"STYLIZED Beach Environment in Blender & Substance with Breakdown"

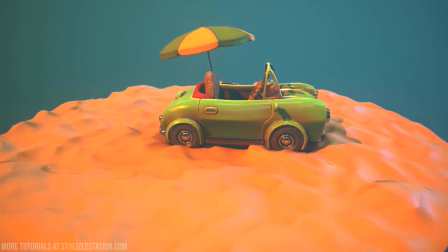[0:19]
Hello everyone, my name is Max and I'm an environment 3D artist.
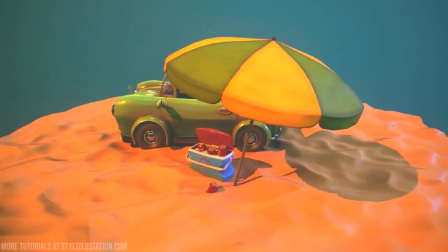[0:24]
In this breakdown I will be showing you how I made my stylized scene.
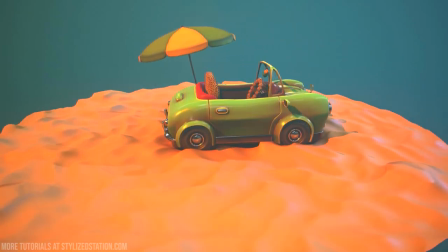[0:30]
Initially I was planning to make only a vehicle model itself,
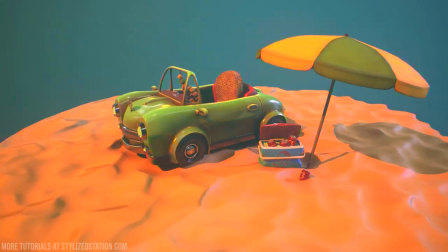[0:34]
but during the production process I released that I would like to make a suitable environment for this car.
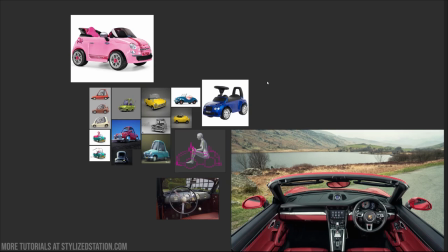[0:44]
The car from my scene is actually a toy, it's a children's car. As a reference I selected a variety of images of similar toy cars.
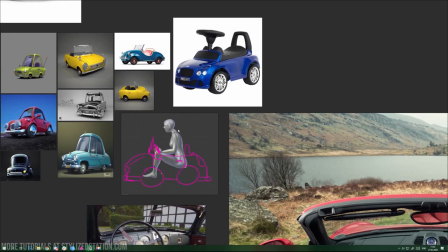[0:56]
Here you can see a character, an adult in this case, that is sitting behind the steering wheel.
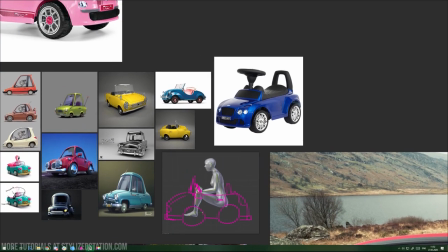[1:04]
Final design is a compilation of different designs of similar vehicles that I picked up from my reference images.
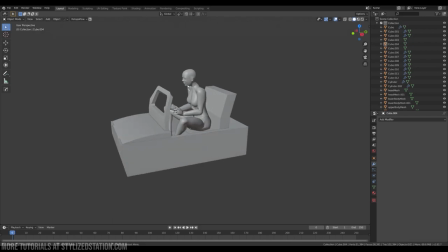[1:15]
My main tool during modeling process was Blender 3D. I had a character in my scene as a scale reference and I was building Kai around him. It was important for me to get proportions correct from the very beginning.
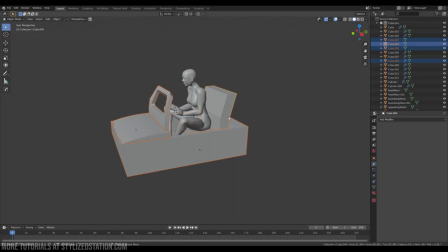[1:35]
After some tweaking I was confident that I got my proportions right.
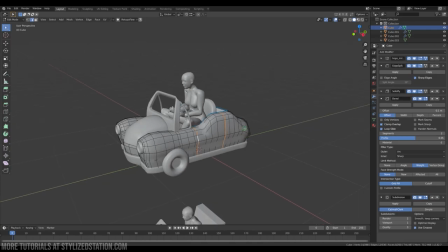[1:43]
Second step was to make a high poly model.
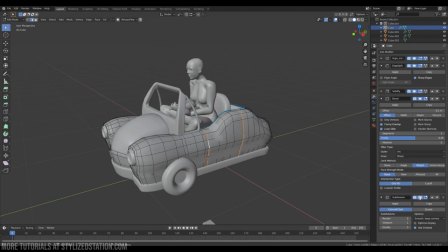[1:46]
I was using blender subdivision surface modifier to achieve smooth hard surface look in combination with bevel modifier that allowed me to have better control over support edges in my geometry.
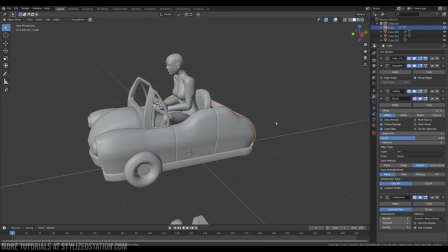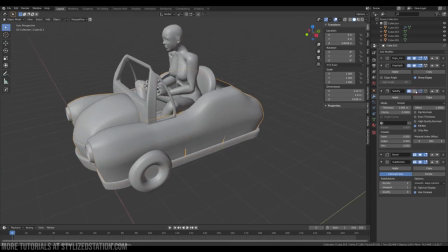[2:07]
In order to add thickness to the vehicle body I leveraged blender solidify modifier.
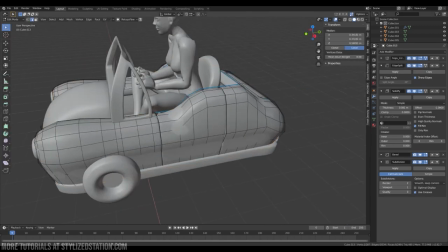[2:21]
Here I used edge split and solidifier modifiers to create gaps where doors are supposed to be.
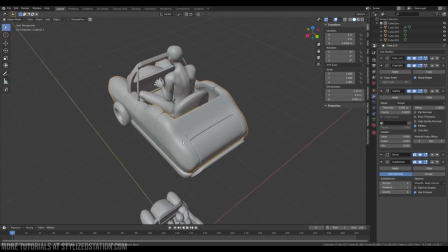[2:29]
I used the same technique to model trunk selection.
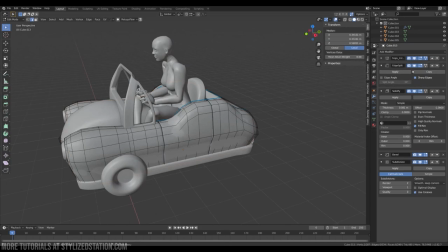[2:35]
You can also split edges by pressing V on your keyboard while in edit mode. When you press V edges that you would like to split should be already selected.
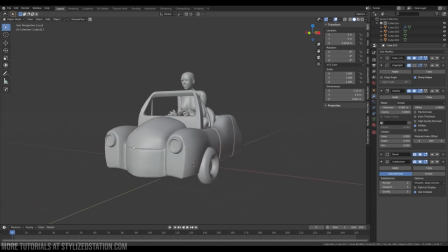[2:51]
Initially I made the sides of the car pretty much flat.
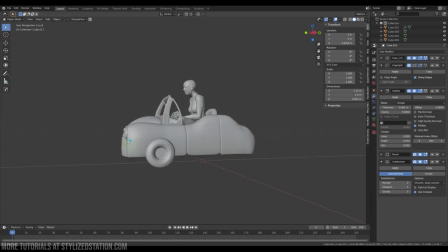[2:56]
The shape wasn't suitable for the stylized look that I was after.
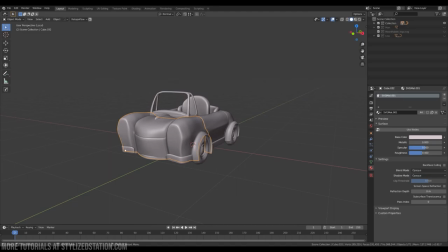[3:05]
And then I made them more round and it immediately felt right. I made the back of the car round as well to give it this retro look.
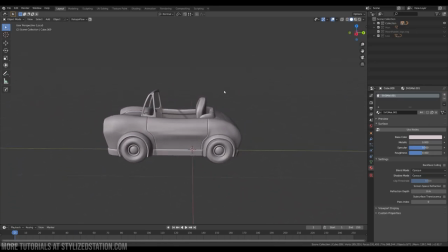[3:17]
And I made hood a little smaller. All those small tweaks and changes made car more round and cute.
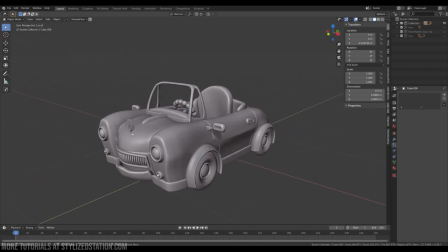[3:29]
As I was done with the car body, I added few details such as rear view mirrors, headlights, grille, steering wheel, bumpers and so on.
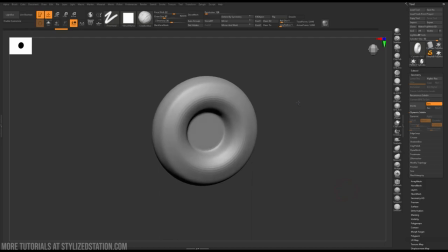[3:44]
In order to create tire surface, I decided to use V-brush. After importing my base geometry, I applied dynamic subdiff and dynamashed my model to get even geometry to work with.
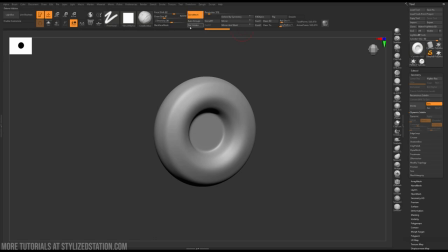I used radial symmetry to make a tire pattern,
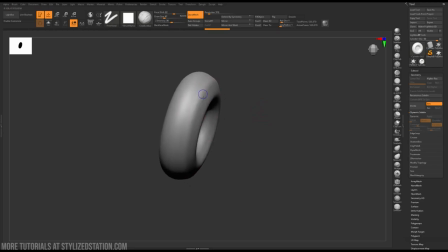like this for example.